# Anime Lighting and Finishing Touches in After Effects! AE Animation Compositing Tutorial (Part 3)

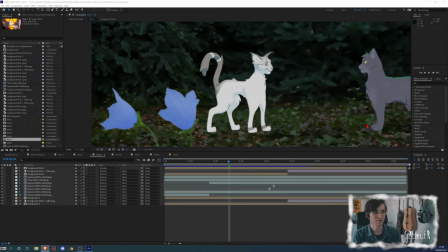[0:00]
Hey everybody, and welcome back to the After Effects compositing tutorial. This is going to be the last episode, so thank you very much for sticking with me this far. I really hope that you've picked up something helpful along the way, and if you haven't, then I really hope that you've derived some kind of entertainment value out of this.
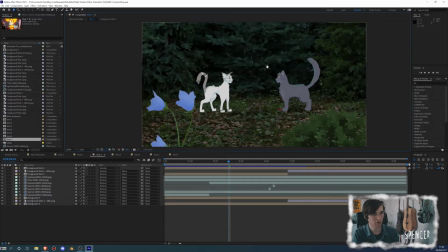[0:19]
Now, this last episode is going to be a step that some people call the most important, but I still kind of think that the first step was the most important if I'm being honest.
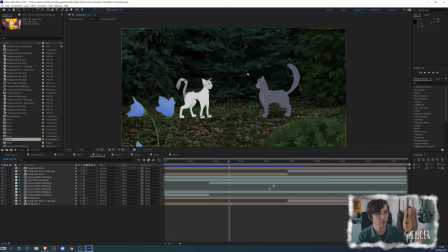[0:28]
But that's going to be the lighting and the coloring, which is basically going to be the big part of what blends this scene together,
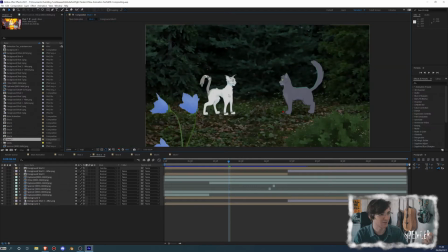[0:36]
what takes these from looking like these very out of place characters on this background to being a little bit more in place. Not to say that they still won't look completely out of place, but it'll at least look like there was effort being put into it,
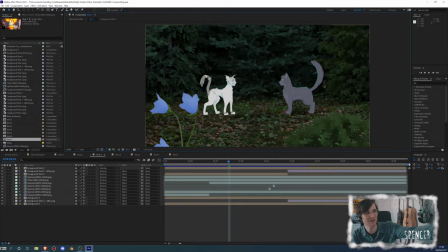[0:52]
which I think is important. So that's right. This tutorial is going to be about light. And yeah, I did all the other tutorials in the dark exclusively so that I could do that for this one. So I had better options. I just didn't want to use them. Sorry. Let's get into it.
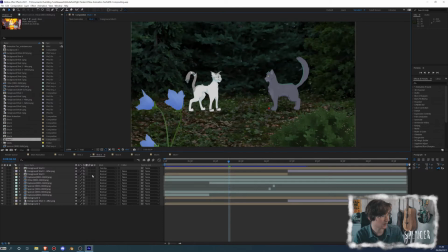[1:12]
Immediately, I am going to start on the shot that's going to take the most work, because then it just means that everything else is downhill.
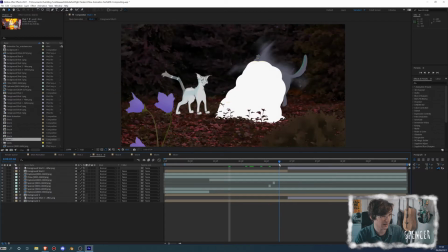[1:19]
That's how I'm going to do it. So the first thing that I'm going to do is I'm going to take the two layers that I have here for shot 3, and I'm just going to pre-compose them in their own layer.
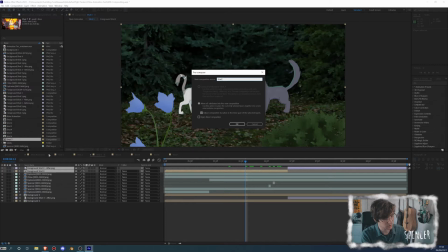[1:27]
I'm going to call this one foreground. Maybe I'll call this one shot 3 foreground, just to differentiate it from foreground shot 3. Or maybe I'll say it's like foreground shot 3A. And then now I've got that pre-composed.
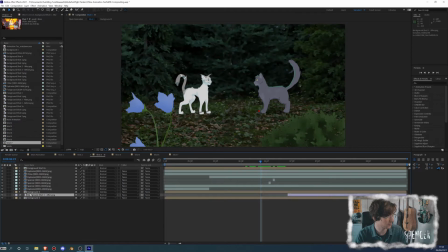[1:43]
And by the way, if you have extra like lighting information with the overlay thing, that's not going to work for the foregrounds if you want to pre-compose them. So you might have to do some different layer magic on your own. But and also, I'm going to take the backgrounds and I'm going to pre-compose this.
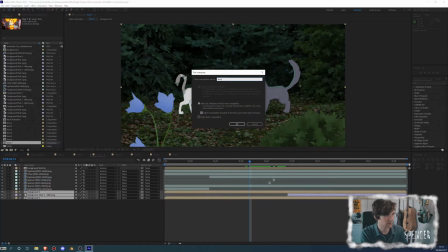[1:59]
I'm going to take, this is background shot 3A.
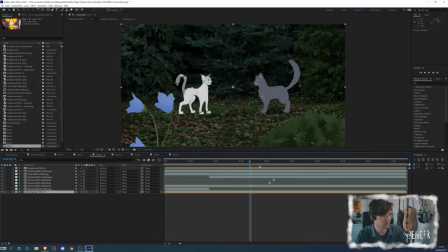[2:04]
So this is the background once everything's been applied to it.
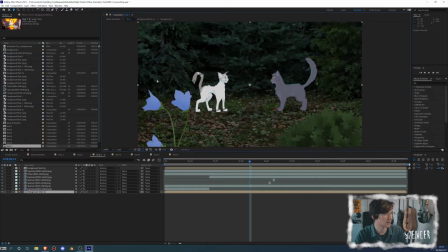[2:07]
And now what I'm going to do is I am going to open up a pretty common, hold on, let me just set this to fit.
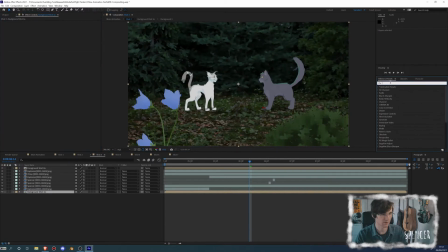[2:14]
Pretty common effect called Lumetri Color, which is basically After Effects and Premiere's built-in way of doing color correction. Because we're just going to be able to like get this done in broad sweeps using Lumetri. So first I'm going to turn off the foreground so I can just focus on the background and the characters in front. And I'm just going to crank up the exposure.
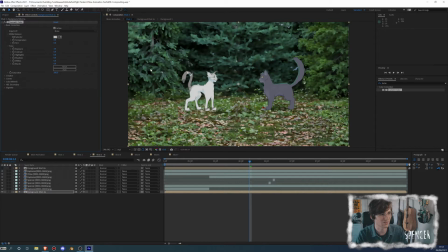[2:34]
And you can see pretty immediately that this is having a pretty helpful effect on the cohesion. If we turn this off, it's like, oh yeah, that makes a lot of sense. But you can also see that this does reduce the contrast somewhat. So maybe I will just crank up the contrast a little bit,
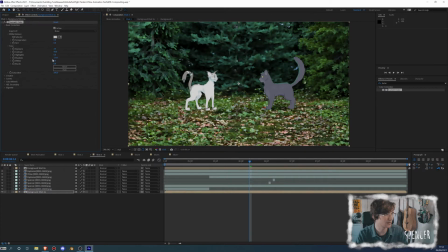[2:52]
or I'll turn the shadows way down and the highlights and the whites a little bit further up. And now we're getting to some place that's a little bit nicer. I think I'll lower the contrast. I want some separation from the background and the foreground, but I'm not sure if I want this much.
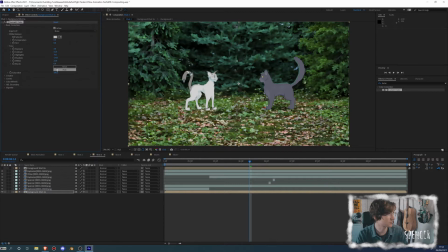[3:11]
And then I'm going to go into saturation, and maybe no, I don't want to desaturate it any.
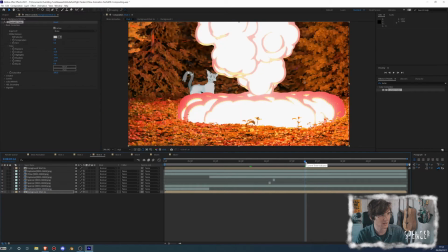[3:18]
I think I'm happy with 100 saturation. And I'm going to scroll ahead to the next background just to check to see if this one's okay.
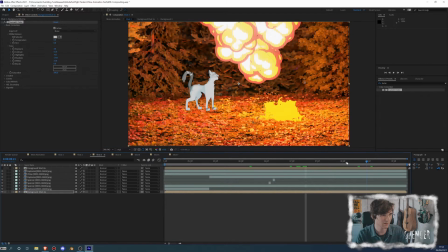[3:24]
And I think this works for me too.
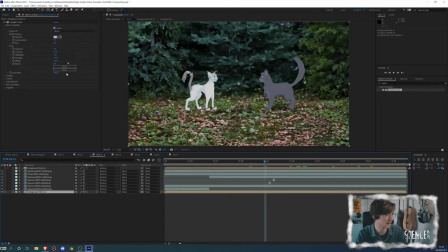[3:26]
So what I'm going to do is I'm just going to take this tweak that I have for the background, and I am going to apply it to the foreground over here. So just like that. And you can see that that's a bit extreme on this, so maybe I'm going to turn it down.
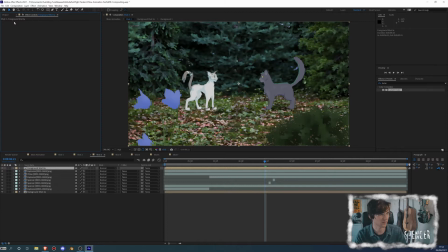[3:41]
Or maybe I'm just going to actually straight up remove this, because I think it does look pretty good with the... yeah,
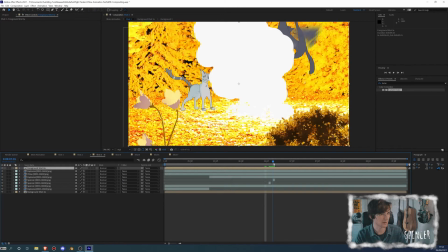[3:47]
I think it looks fine without any adjustments being done.
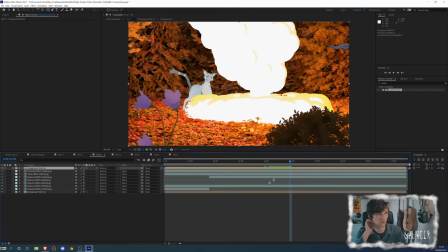[3:50]
I think it kind of emphasizes, especially with the explosion there, how this looks.